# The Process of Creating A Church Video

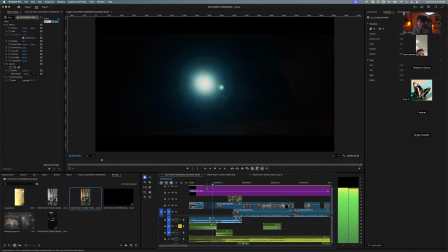(41:16)
And all I did with these clips, we see flashing, more dramatic. You were seeing videos where they're or movies where they're flashing. Someone's maybe waking up. Something's happening. You could tell it's just going to be dramatic, you know, right?
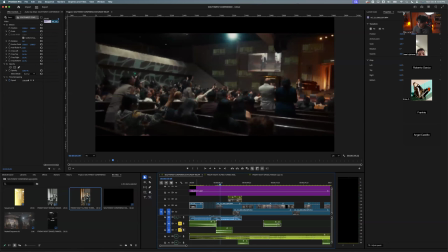(41:30)
And then there's also another sound effect, which is a hit right here, right? Just to kind of give it more of dramatic effect of establishing that scene right here, right?
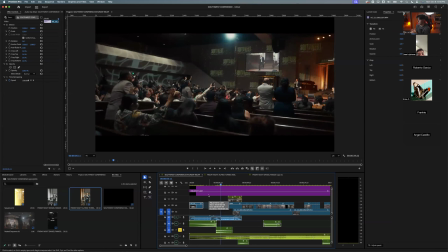(41:44)
And then so I wanted to start a dramatic intro. I wanted to start something dramatic. That's the feeling I wanted to get. So establishing what you want to do at the beginning obviously helps you edit faster and helps you just flow and edit a lot easier.
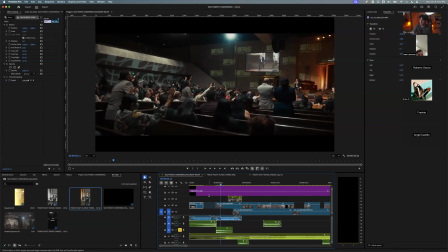(42:00)
So a lot of people like to figure it out just right when they start. You could do that. You should do that all the time, but it just takes so long. And if you want to make a great video, having those ideas beforehand is super key.
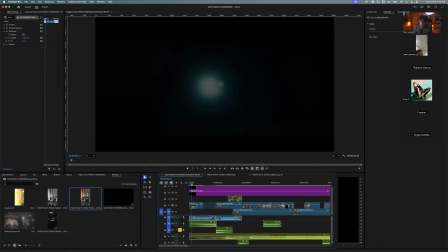(42:14)
So I started this dramatic effect, and also another thing I want to point out is I added an effect on the audio. So let's listen to audio. It almost sounds a little bit like muffled.
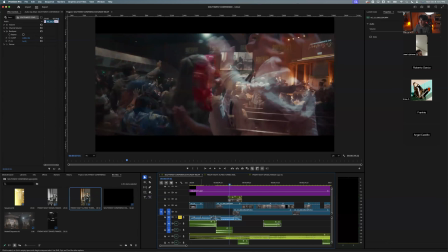(42:27)
It doesn't sound as clean. So what I did, I kind of wanted that um, muffled effect. Like, you guys ever see those movies where those action army videos where someone gets hit by a grenade and hear a loud like eerie noise and it sounds like very muffled.
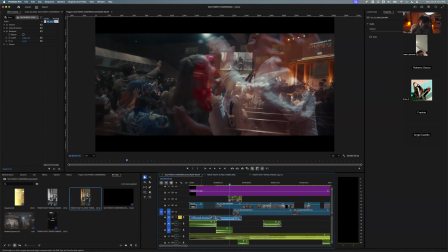(42:43)
People are talking to them. Kind of wanted to start that and build into the clean audio just to add more again of a dramatic effect. So all this stuff is just to add to the dramatic effect, to add to the emotion of the video, all that stuff. So I added what I did here.
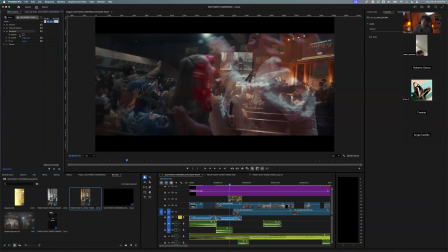(42:59)
I added a band pass, which kind of, I guess, almost, I don't know exactly know like the correct term, but almost kind of compresses it, makes it sound like that. Something simple, just added that because if I take it off,
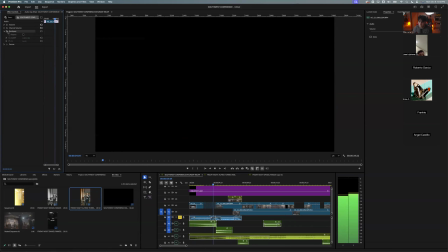so actually it was on this clip there, so it just changes it up a tiny bit.
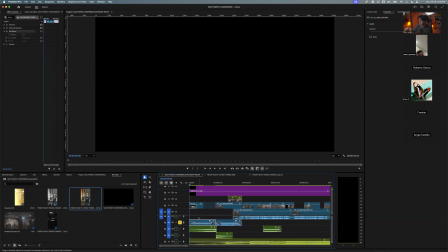(43:25)
Like when you take it off, it sounds more clear, more a little bit more crisp without it. So this is the beginning of the video, right? So I added sound effects. I knew what I wanted to do, and let's hear the song.
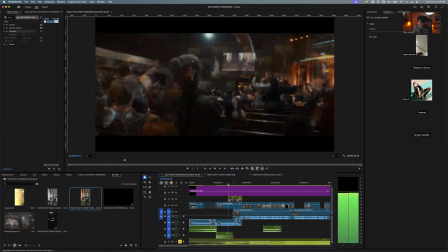Sorry if it's laggy. It's probably laggy on your guys' end too. But so if we listen to the audio, you guys hear the.
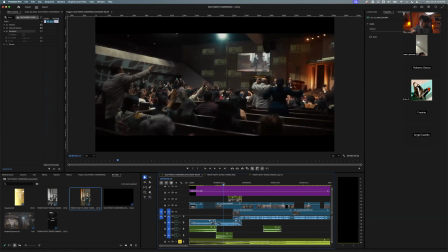(43:55)
So the song has like some like little beats. I don't know how to explain it. Like you guys can hear it. You guys see how the clips are matching that little like going with the song easier.
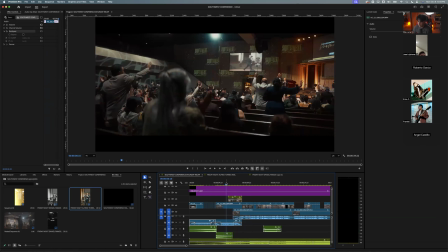(44:14)
So super important. That's why to edit with your music, because visuals and music when they align just make a better video. Let me see if there's any. Yeah, Tron type. There you go. That's the way to explain it, right? Did you record that first clip handheld super smooth? Yes. So good question, Jose.
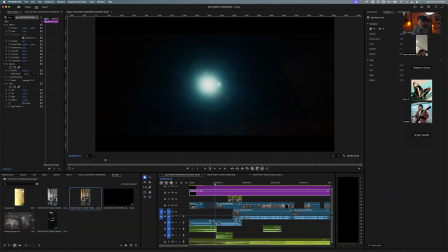(44:32)
This first clip was recorded handheld with a warp stabilizer. So I stabilized it with the warp.
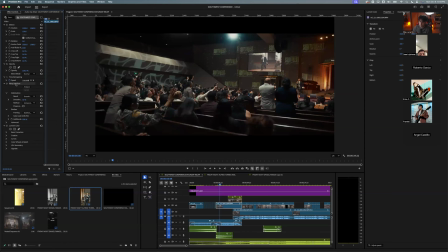(44:38)
which is an effect that DaVinci Premiere has to stabilize your footage. So if you have shaky footage, it helps stabilize that. So this is just the first 5 seconds, right?
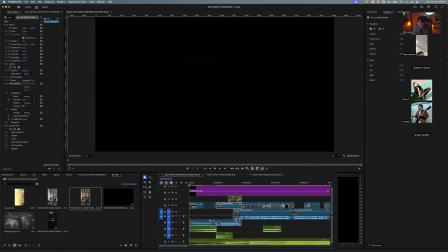(44:49)
It's super, super dramatic. My emotion is being conveyed.
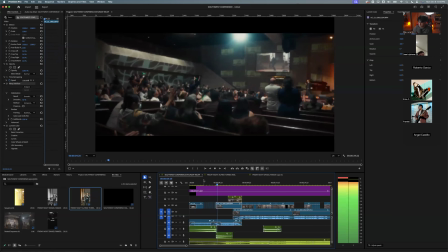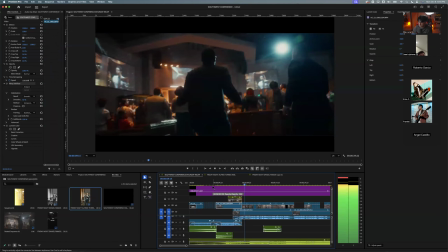(44:59) Y escuche bien, no te metas con mi familia, diablo mentiroso,
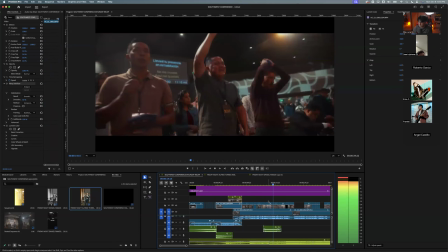(45:03) porque voy a pelear hasta que me quede la última gota de sangre en mi vida. Las aves de rapiña, de depresión, están tratando de...
So, again, having a strong intro, I want to just teach you guys this. Having a strong hook to any video is key. It doesn't matter if it's a trendy video or a cinematic video. Hooking someone at the beginning of the video is super key because you have about 3 seconds to hook someone to video. If you don't hook them, they're gone, right? So having a strong intro to your video, cinematic video, I kind of go the hardest on the intro because I want to get some of the tension, right? And the video could kind of die down just a tiny bit because now you have their attention, right? So having a strong intro is super important, what I did.
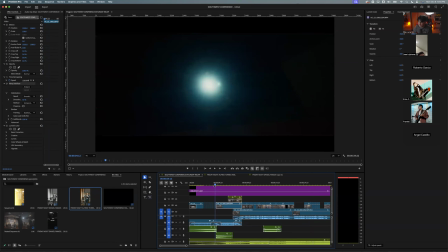(45:50)
And next part of this video, what I added that sound effect because I obviously wanted to add, this clip is almost dramatic.
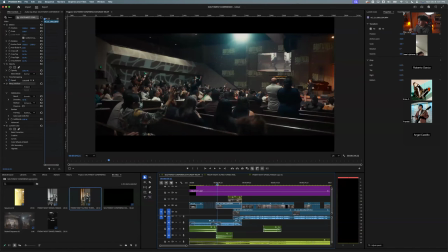(45:57)
People are standing up to the preaching. There's powerful, it's a power clip. Like they're standing up, you see right there.
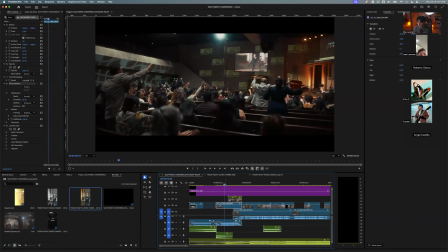(46:04)
You see that woman stand up here. So I see a lot of church videographers just put random clips, It's super important to be intentional with the clips. I'm not saying that you have to do it 100% of the time, but it's super important.
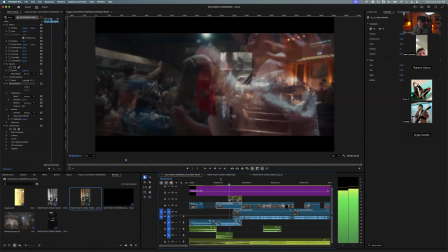(46:20)
So I did this kind of out of power.
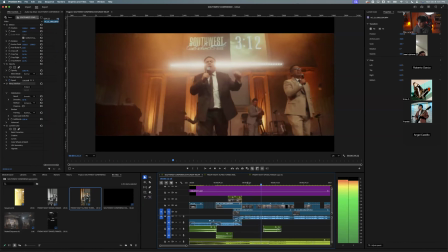(46:22) Y escuche bien, no te metas con mi familia, diablo mentiroso, porque voy a pelear hasta que me quede la última gota de sangre en mi vida.
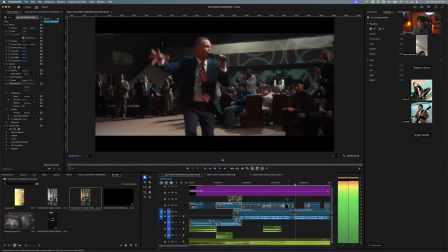(46:32) Las aves de rapiña, de...
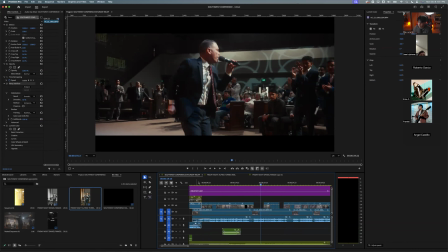(46:34)
And what I wanted to do here as well, obviously, these are just kind of clips recapping the service, things like that.
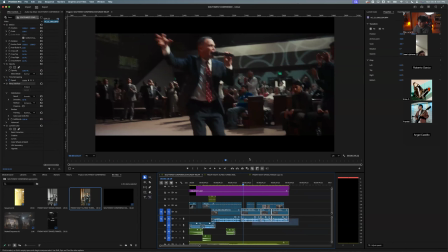(46:42)
And what I did too as well was I wanted to make this video, I wanted to get the preacher synced in with the audio because sometimes people will just record preaching, just the audio and just get like a random clip of a preacher,
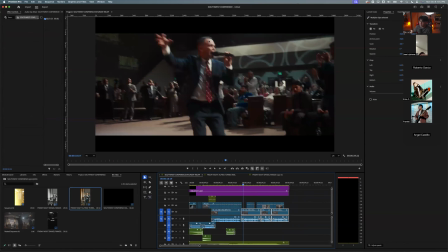(46:57)
which you could do and just add it to the recap. But it's something more visually pleasing when you switch the preacher and the audio matches what he's saying right here. So it's right.
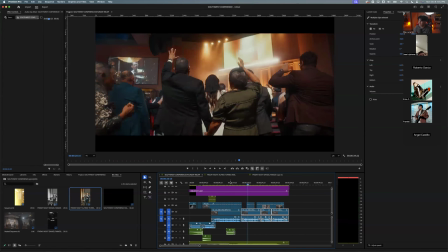(47:09)
So I recorded like a whole minute or two of where I thought the preacher was going to say something powerful, aligned with this preaching.
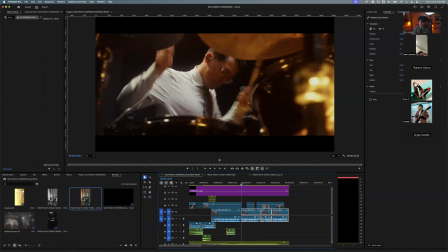(47:18)
So what I did was I just kind of stood where the preacher was and I recorded him.
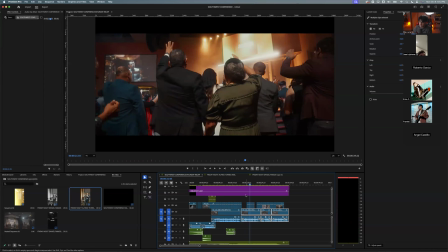(47:25)
Kind of followed him. And why this is something good you could do is you could cut in between those clips. B-roll clips of people worshiping, now preacher. B-roll clips, now preacher. Again, to change up those visuals.
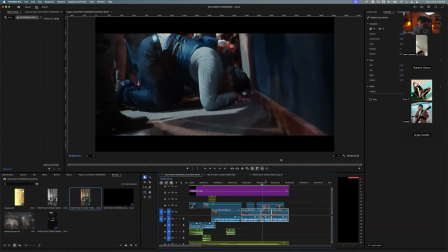(47:43)
And there's something, what I say, be intentional with your clips. This is what I did listen to what the preacher says about moms. He says, is there any moms fighting for their children? And when he says this, I put B-roll of moms.
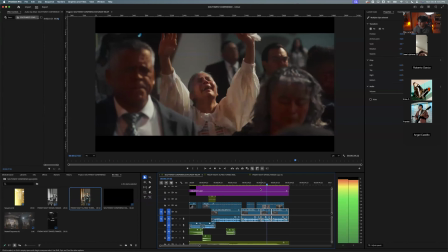(47:57)
I put B-roll of the women, right? And you see right here.
Una madre que todavía esté orando por sus hijos pródigos, pues comience a creerle a Dios y comience.
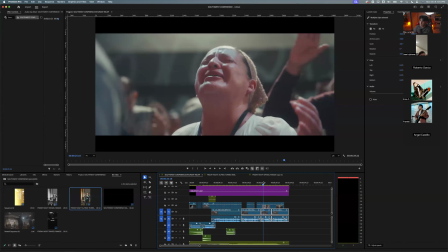(48:06)
So you see, he talks about mothers, and I put, women who are mothers.
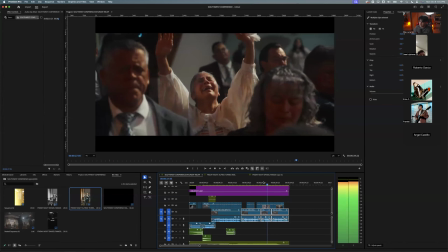(48:11) Madre que todavía esté orando por sus hijos pródigos.
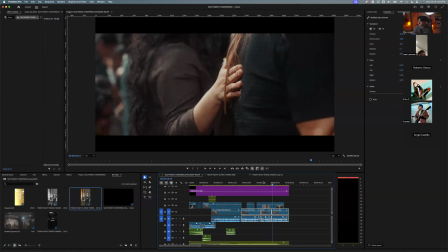(48:14)
There's a hand praying, a woman praying for someone to emphasize what the preacher is saying. So that's why it's important to be intentional with where you put your clips, because now when they see this, they see,
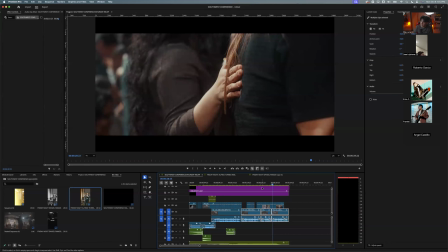(48:29)
is their mother praying for those, and the visuals match up. It just makes the video a lot more powerful. So be intentional. Just don't throw clips, because I see a lot of people just throw random clips together. Put the clips together of what the preaching is about, what the music, is conveying, what emotions.
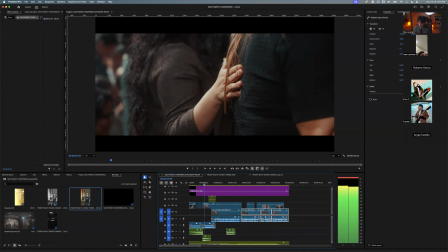(48:48)
So this is a pretty simple recap where I started with a dramatic effect, a strong intro.
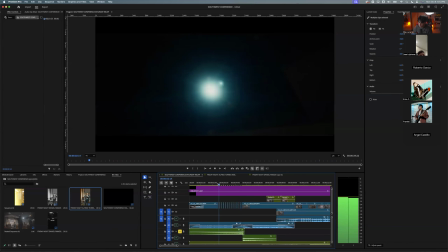(48:55)
I did something, played with the clip and sound effect.
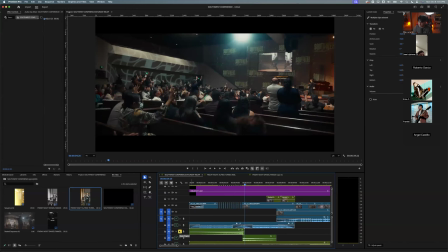(49:01)
So there's so much you could work with when it comes to video. A lot you can be creative with sound effects, music, and the rest of the video when it comes after the intro is just kind of clips going with the music.
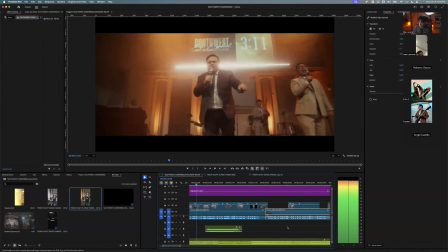(49:15) Escuche bien, no te metas con mi familia, diablo mentiroso, porque voy a pelear hasta que me quede la última gota de sangre en mi vida.
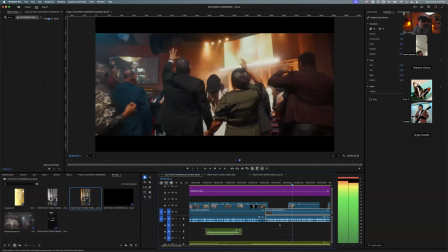(49:24) Las aves de rapiña, de depresión, están tratando de detener a nuestros jóvenes. Yo voy a pelear.